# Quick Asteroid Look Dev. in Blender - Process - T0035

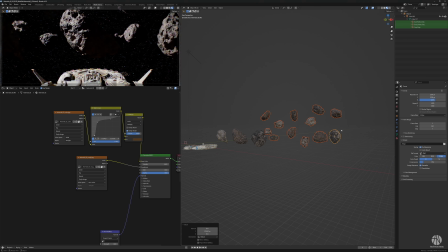[8:15]
I remember seeing Blender Guru doing a video saying don't learn geometry nodes. It's kind of the same thing. Not that I've seen the video, but the point being there, like, don't let
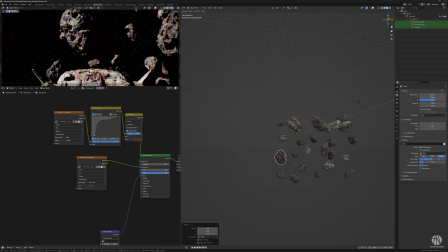[8:28]
the perfect solution to a complicated problem hinder you getting started. And again, that's not really to say that you shouldn't if you find it easy, but I find it on the verge of being too challenging, so I dive in.
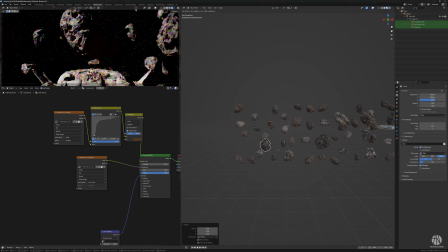[8:41]
And so, you know, I always talk about knowing oneself, and I know that I'm good at just rock and rolling it, but I also know I need help. So if I was doing this in a professional setting, I would certainly get help, or surround myself with people that know how to do this work, which means that we can help each other.
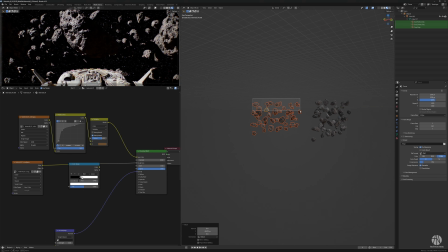[9:02]
And what happens often is that I can provide some of the out-of-the-box batshit crazy,
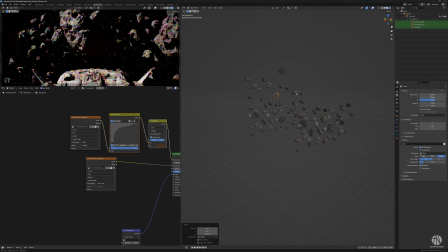[9:08]
and they can provide some of the sure, cool idea, my man, but if you want to do it, here's how to do it. And then you know, we can help each other with where we are strongest. But actually, I find this kind of zen. I'm just sitting here sorting out rice in a bowl, right?
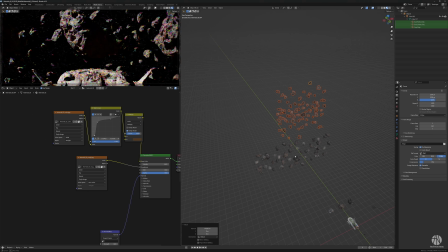[9:25]
It's kind of ridiculous. But part of this, of course, is having a comfortable time. And part of it actually is not about being effective per se. It's about being in flow. So rather than watching a video and learning something complicated, which there are many good reasons for,
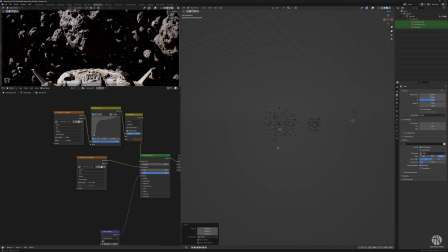[9:43]
I do this almost as a form of meditation, moving around asteroids. I mean, ridiculous. And I'm sure you'll get angry at me before I'm done with this, because I'm just noodling on this like a lot.
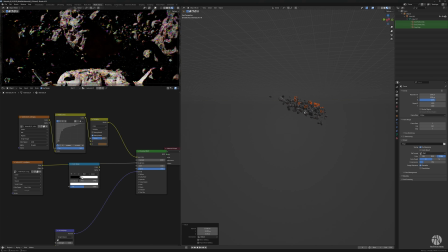[10:02]
You can see I'm doing layering because I figured I don't really need it to be actually precise and correct.
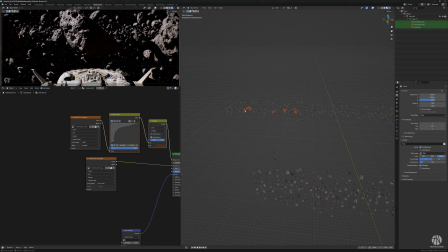[10:12]
And so it's almost like, it's not really forced perspective as such, but it's sort of like a minimized type of layering, which means that it'll be a little bit less distracting to work with from a visual and a logical point of view.
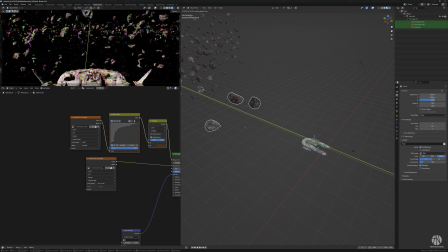[10:28]
Another thing I should have done here is to lump all the asteroids into a group or something.
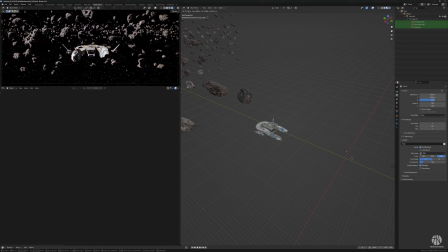[10:35]
But no, I like it difficult because I'm an idiot. But you can see over here in my little preview that I'm beginning to get sort of a scene that works.
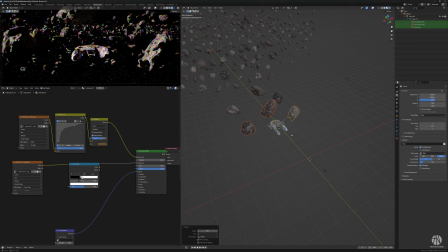[10:46]
I know I want the belt or the asteroid field to stretch out into the background, and I know I want, of course, big chunky boys up front and having that disappear out into the horizon, and then have the ship engage in maneuvers around these stones in a way that is dynamic.
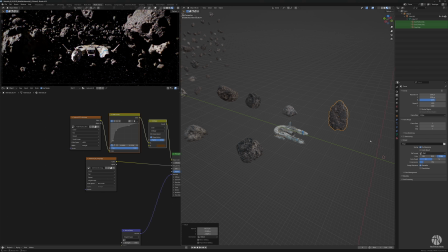[11:03]
So right now everything is quite boring and flat.
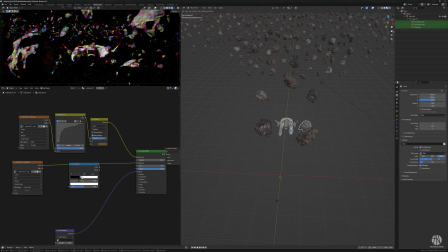[11:05]
The ship, I know I'll come back to that later, so what I'm focusing on is really making sure that we get some asteroids in a composition that looks interesting.
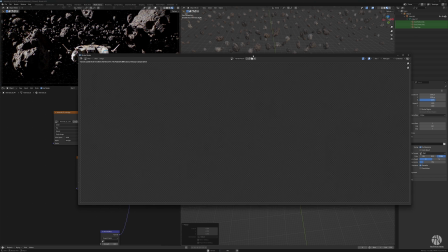[11:14]
And I'm just testing out where's the shadow of the ship, where's what scale looks good for the stones,
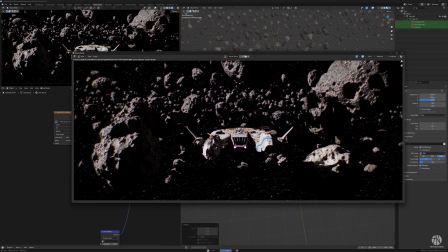[11:21]
asteroids, just to get a sense of the material I have to work with. One of the things I really like is the bounce from the ship onto the asteroid there, you can see.
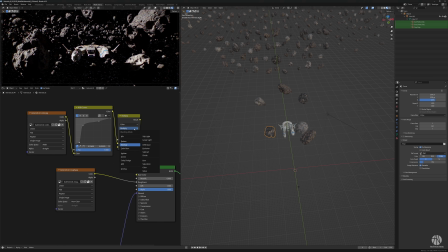[11:31]
Of course, it's quite harsh because it's space lighting, so there's no fog or anything like that. Of course, you can add that since it's a Star Wars inspired scene, meaning you can certainly push the logic and the credibility a little bit to make it a bit more fantastical if you want.
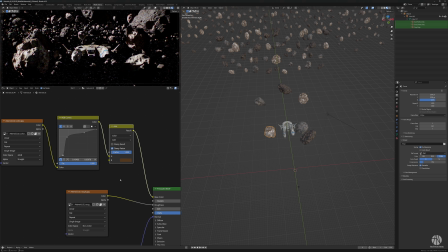But there's something about, I like that it feels harsh as it would be, and then I'll add a little glamour in terms of color and lighting a little later.
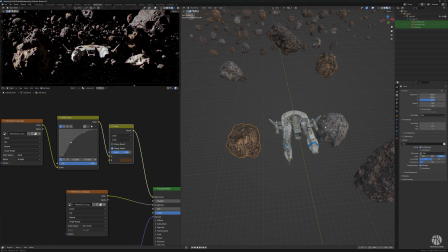[12:07]
Experimenting a bit with some of these color modes because I feel like I need a little bit of brightness in the shadows up top. Maybe a little bit too brutally contrasty.
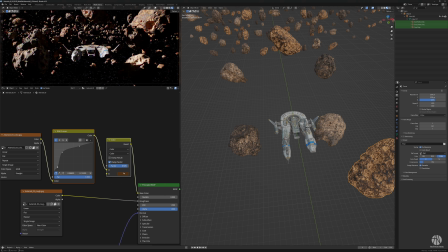Oh yeah, there you go.
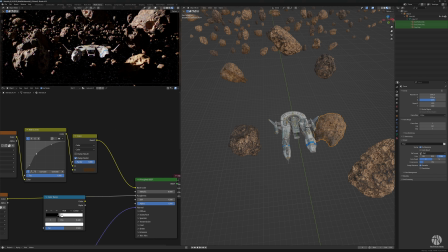[12:24]
You see the warmth in the bounce inside that little crater on the asteroid. It feels adventurous and warm, and I really like that.
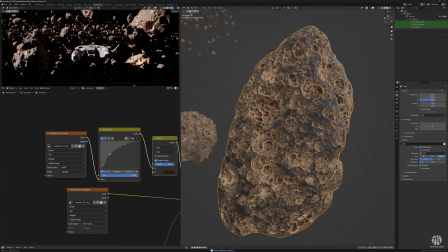[12:33]
It's again the super hardcore space scenario with a little bit of fairy tale dust on top,
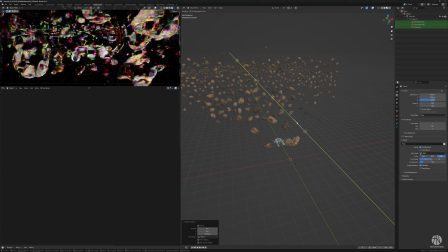[12:41]
and the warm bounce from the sun hitting the inside of the crater, bouncing over to the shadow side of the crater is really cool. But unless I decide that I need a little bit of artificial bounce, and I just add another sun or copy the sun really,
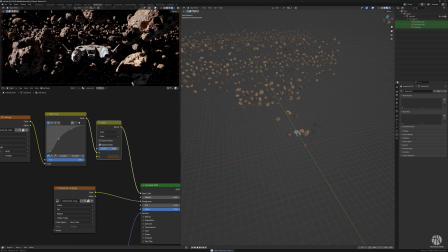[12:57]
and add a blue light on it, really low intensity, so I get a little bit more ambience in the scene.
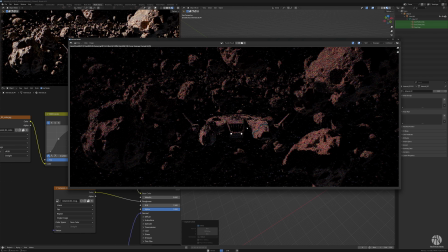[13:07]
Again, if you've watched the space lighting tutorial I did a while back, you know, pretty much like that.
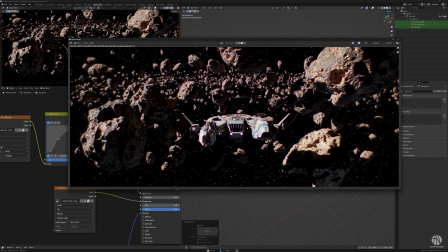[13:15]
Super overpowered sun and a very subtle bounce usually works quite well. Here you can really see the bounce effects and how the lighting plays in the craters.
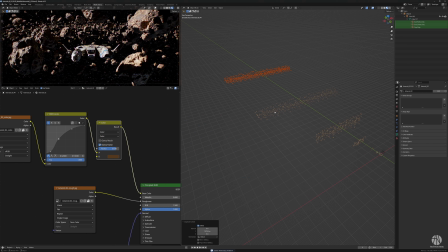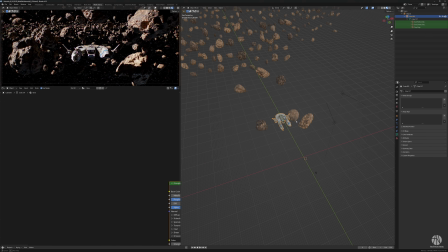[13:35]
Apologies. I mean, this is just so typically me that it's almost like I have to do it this way now, but yeah. I'm sure a smart person could have set up a field of some sort that could be manipulated in terms of spread and chaos and center and all kinds of things,
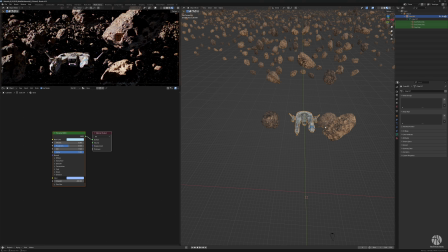[13:50]
but yeah, maybe for another time. So now I'm moving the camera around, and I know I want sort of a layout where the ship is zooming past some asteroids at an angle,
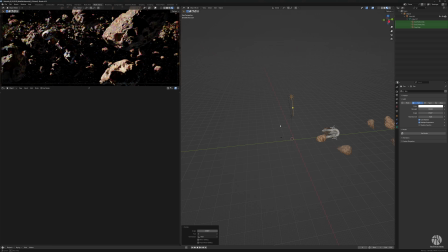[14:06]
and I'm toying with the idea of having both the sun hit the ship in a way that's interesting, where it's lit but not too lit, but at the same time maybe even having its shadow hit
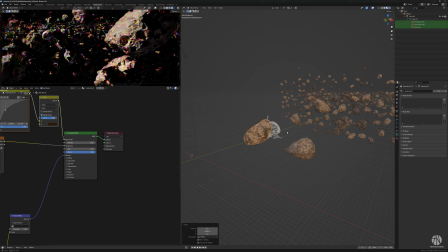[14:19]
an asteroid as it's passing. So you can see I'm scaling up this asteroid here to get that sense.
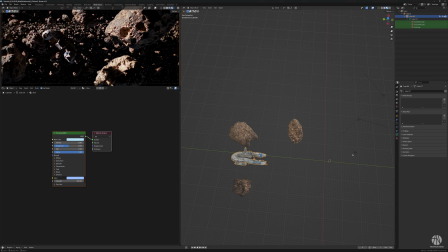[14:25]
I really like these craters on the asteroid in the foreground. I think they look great.
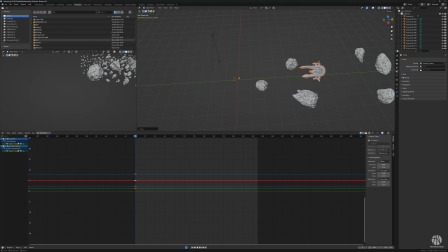[14:32]
And then of course the question of motion blur. So just doing a really rough linear animation here on the camera and the ship,
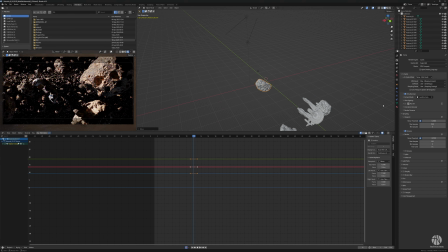[14:52]
and then trying to find a composition in that space that looks good. Oops, don't animate the stones, my friend. Playing with the
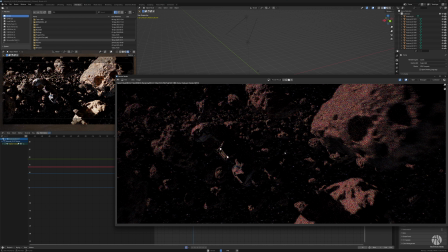[15:04]
motion blur, playing with the shutter curve. Got some advice the other day to play with the motion blur curve so it's not linear, to make it look a little bit more soft.
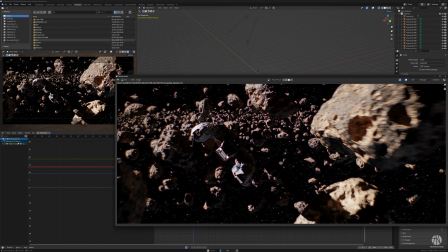[15:12]
And here, I mean, already here I'm like, okay, this is pretty cool. I believe that we have something that's going to be cool.
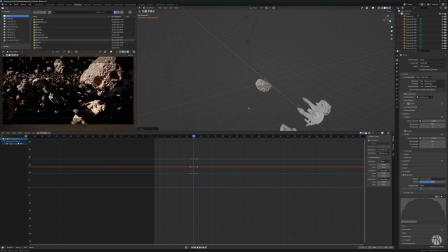[15:19]
I really like how the rocks, how the asteroids render, how they catch the light, and how they are,
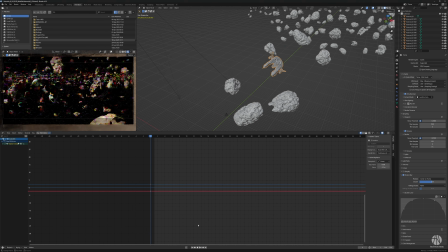[15:26]
delete those, how they catch the light and how they have that warmth and the brutal sense of vacuum at the same time. I think that's really interesting. So what I'm trying to do here is add a bit of upwards momentum to the ship, almost as if it would be swerving,
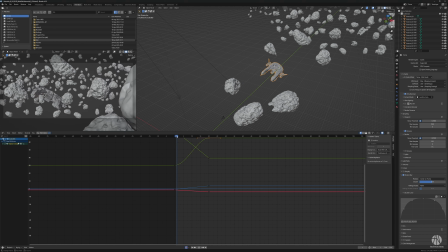[15:42]
so that the motion blur would get a slight sideways sensation as well.
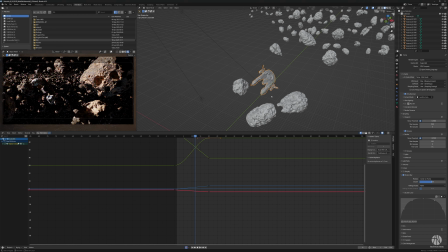[15:47]
So I'm just shutting off the render view there because it's a little confusing, just to check if I have a good motion. When I have something I believe in.
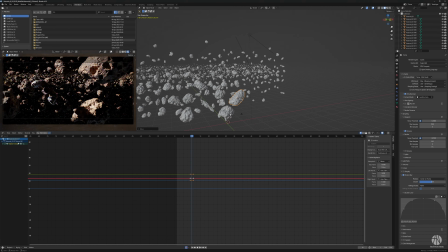[15:58]
Experiment a bit with a bit more distance so that the motion blur would be a little bit more extreme.
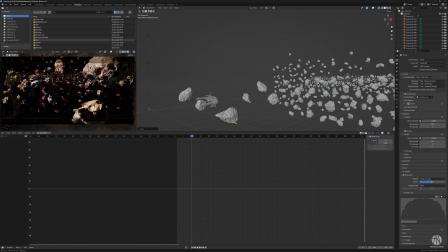[16:04]
Yeah, and turning on and off that auto keyer there all the time, which is driving me crazy.
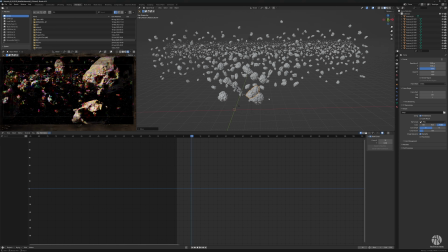[16:11]
Even more widescreen. Again, composition is everything. You can see how the ship and the asteroid up in the corner there is forming like it's almost like a little triangle.